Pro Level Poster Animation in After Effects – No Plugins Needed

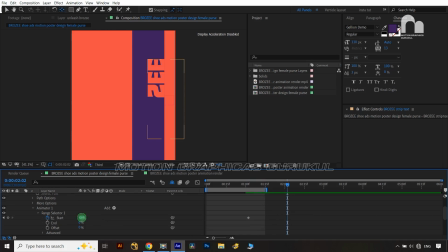50 over here now let's jump the 30 frames ahead and make the value here zero so that part has been done now i'm going to apply the duplicate layer of this one sorry duplicate animator and let's jump into the again a range selector here i'm going to change the end value 100 over
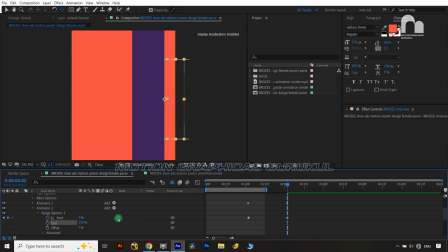here and here the start value onto the second key i'm going to make a 100 also so that part has been done now let's select press u why i have done i want to reveal the text from the center to upward and center to downward so that's why i have used the two
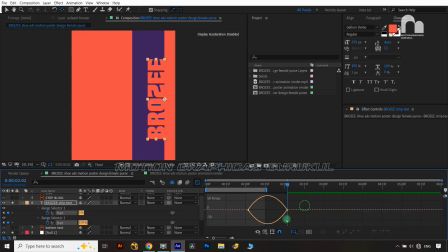animators now let's select this one and press f9 and i'm going to change the graph something like this and i'm going to make something like this okay one more
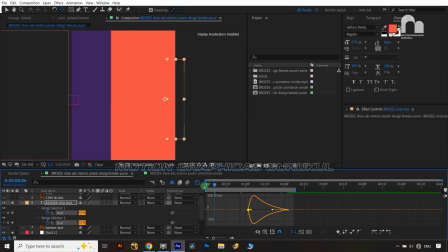thing guys this text animation which i have created using this creative text
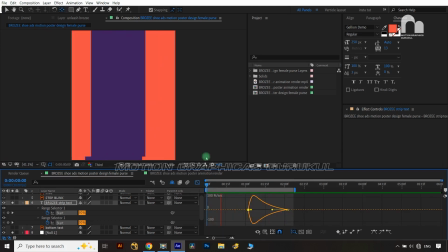animation i have generated some amazing logo reveal animation and for that
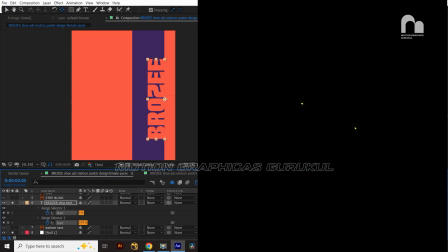you can see into the screen now the animation is running on you can just go and watch this tutorial which is really really in print and i've got at least after uh posting on the instagram i got five to six orders for that from some of the youtubers and some of the uh
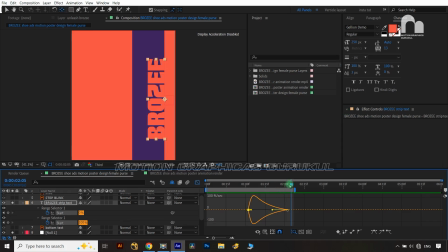creators i got the like podcast creators so you will get really really good thing so just go and watch that one also now let's back to the work so that part has been done but what I need when it's coming
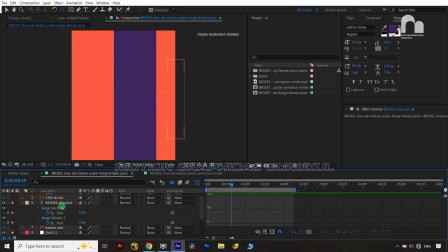before getting its position I want to start revealing the text so for that we are just coming out from the graph editor and let's offset the keys of our text animator so it should be little bit inside something like this one right and now you can see that yes it's looking really nice
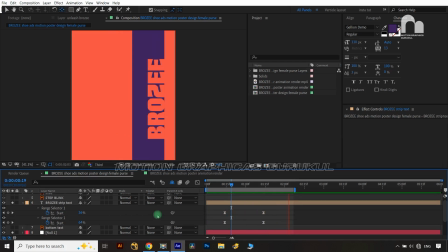see that so that should be running it should not be look like a slideshow it should be look like a motion graphics right so everything should be starting running yeah i think it's little bit i can also okay that's part is done now what i need after that i want to reveal my
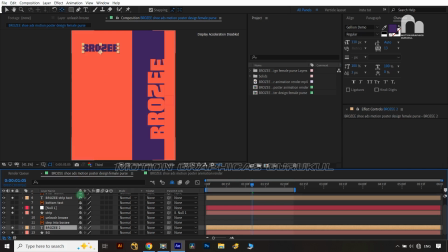second text also which is the top onto this corner so now let's start this open the position property sorry let's open the animation property of this one animator and i am going to apply the again a position property in this time we are going to animate in a different way what i need
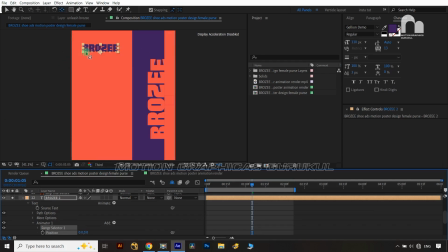this should become first and this should become last this alphabet should become first and this alphabet should become last so according to that it should be happened right so first thing first i'm just going to take it out from the composition almost like over here so it's done now what i need i'm
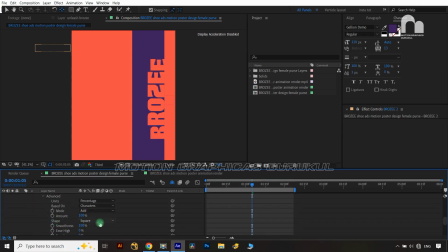just going to open the range selector jump into the advanced option and here into the shape option i'm going to apply the ramp down now let's jump into the range selectors offset property make the offset value hundreds it start give the key onto the property and jump for the 30 frames right and
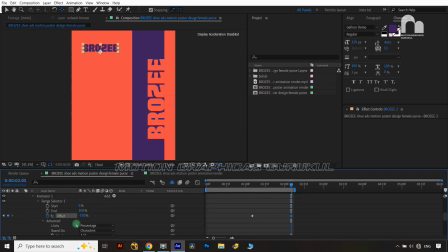now I'm going to make it a minus hundred onto the second keyframe now let's select this place F9 and I'm just going to mix change something like this into the speed graph the graph editor we have changed when the
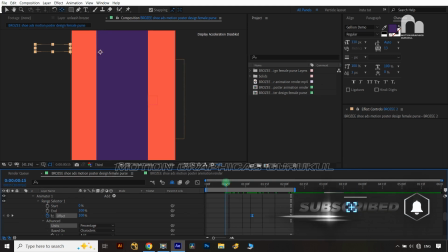strip is coming start inside almost like this I want that the text is it should be feel like that that strip is bringing the text inside right so
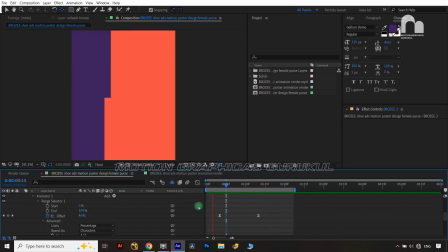now you can see that yes it's looking really nice let's animate this yes i
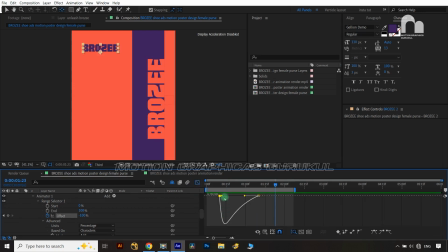want to change a little bit something over here so let's select this start and make it a little bit back okay because it look like it's impacting the strip so now it's look better it should not be look like that it's impacting the strip so you can change according to that if
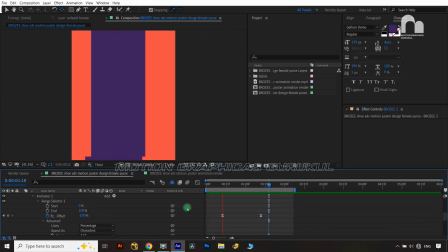i think the steel is looking something let's take a little bit back yes now it's looking fine better so timing is most important guys that
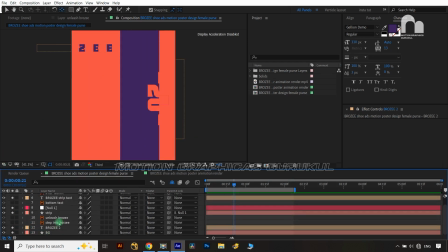you have to remember now this part has been done now what we need we have to reveal these two texts also so for that what i will do i'm just
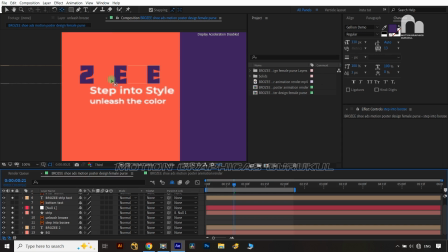going to selecting this text let's bring down and i'm going to create a matte reason is that guys i have not converted into the shape layer i didn't create the separate text layer for that so i have to use the matte otherwise i can use the mask also so
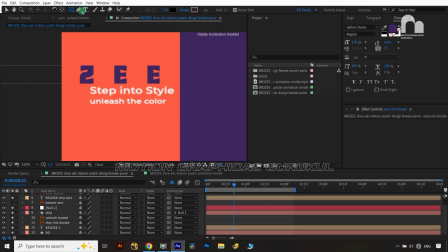now what i will do i'm just going to select deselect every layer from that and select the rectangle shape tool and create a matte around this both